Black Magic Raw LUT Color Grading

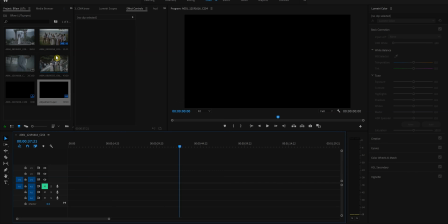[0:00]
Hey guys, what's up? It's Avery. I've had a few people ask how I color some of my videos, and so since I'm quarantined now, I'm gonna go ahead and do that. So we'll start with this shot.
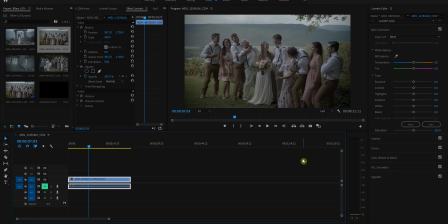[0:18]
I should reiterate that this is all shot on the Blackmagic Pocket Cinema Camera 6K and shot in Blackmagic RAW. So although the principles that I'm going to talk about apply to any camera, this specifically is for that camera, the 6K and the 4K in Blackmagic RAW.
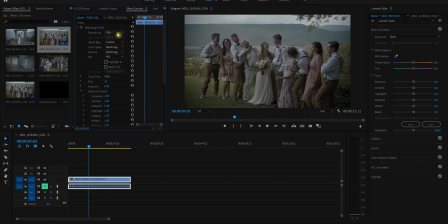[0:38]
So with this clip, we go here to the master settings, and this is what you can get. Blackmagic RAW offers a plugin that will let Premiere use, that will let you, allow you to edit your Blackmagic RAW on Premiere.
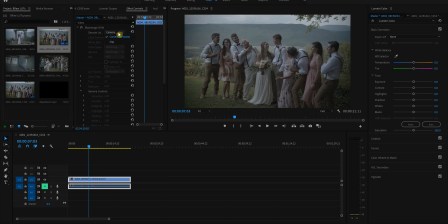[0:57]
So normally it'll come into, when you get into this, it'll say camera metadata, you go to clip, and that'll let you edit everything. Now, I've already kind of monkeyed with some stuff, but I actually shot this at 4200 Kelvin, it's the white balance,
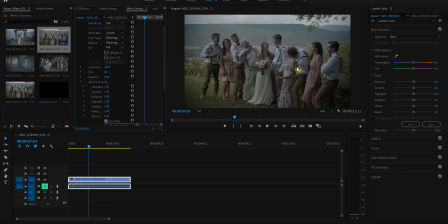[1:14]
which is really low, and it makes everything look a little cooler. Fortunately, since this is Blackmagic RAW, I can tweak that. So this right here, this is use video black. This just makes the darks a little darker, which I really like. It's subtle, but it's a nice help.
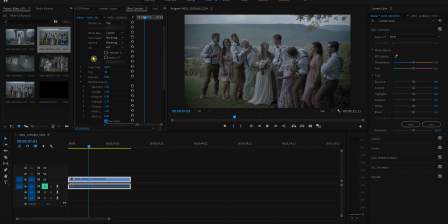[1:33]
So the color temperature, actually I'll get back to that. Let's add an adjustment layer here. This is where I'm gonna add my grade, which is another way of doing it. You can add it onto the clip, but for this sake and for the ability to tweak things, I'll add it on the adjustment layer.
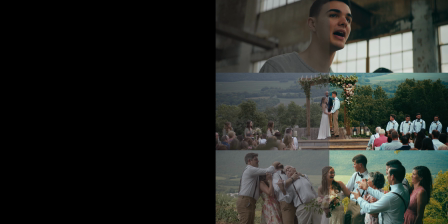[1:53]
So I'll add the LUT. Hey, I forgot to mention that the LUTs used in this video and a few other ones are available on my website. The link for that website is below in the description. And for a little while longer, I'm offering them for half price.
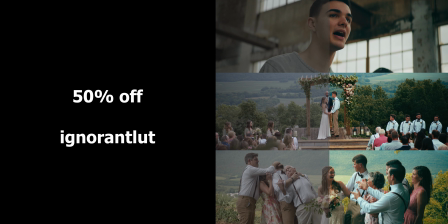[2:07]
You can just use code IGNORANTLUT in the checkout and you can have those available to you.
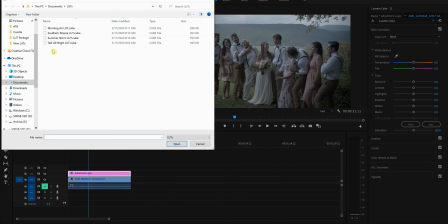[2:13]
Anyways, back to the video. And we'll go to Southern Breeze.
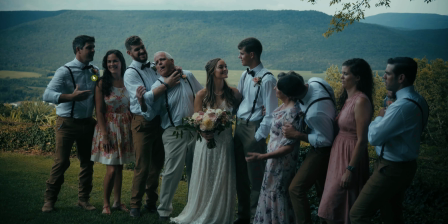[2:21]
Now, we'll go into the image. As you can see, everything's pretty blue. I'd say that even the shirts are a little blue. The shadows are pretty dark.
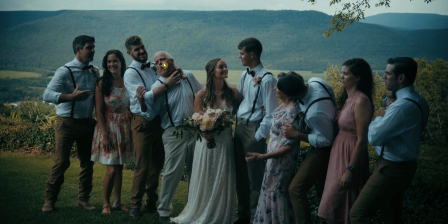[2:35]
You know, you can see the bride pretty well, and this guy choking, you can see him pretty well. But if we
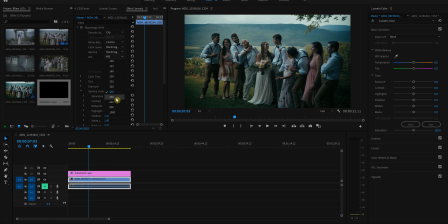[2:43]
can tweak that, go here, I'll say you can go 500, honestly, even 640.
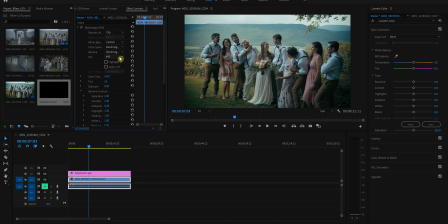[2:49]
I like to usually stay at about 400 because you maximize dynamic range, but for this case, it's fine because it's still a little dark. So that's nice, and then we'll adjust the color temperature. We'll go to like 4700.
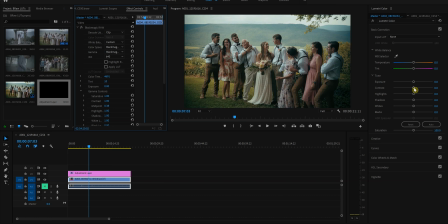[3:07]
Yeah, just go below 4700, that's fine. And then I'll adjust. So this is all in the Blackmagic RAW. You can adjust the contrast here or in the adjustment layer. It doesn't really matter. I'll just do it here for just because it doesn't matter.
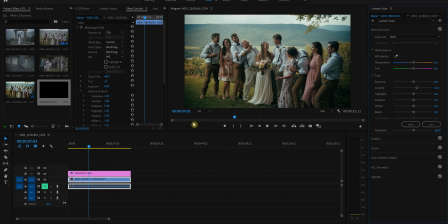[3:24]
Add some contrast, and I'm liking that. So now we can see that
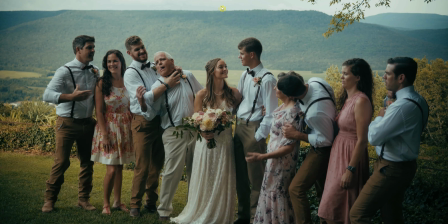[3:33]
the image, you can see that you can still see the sky for the most part. I wouldn't go any brighter than this, and you can see the shadows. You can see the people. Nothing's too bright. There's still shadows on the face, but that's fine. That was just how it was shot. But I like this because the whites are now white.
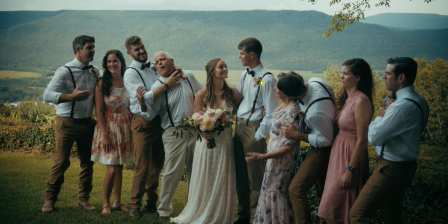[3:51]
The skin tones, I'd say they're a little on the warmer side, but that's all right for this look. I mean, I'm not color correcting, I'm color grading at this point, so I'm trying to get something to look the way I want it.
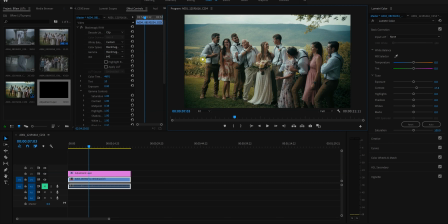[4:04]
So I'd say that this looks pretty nice. Go to another.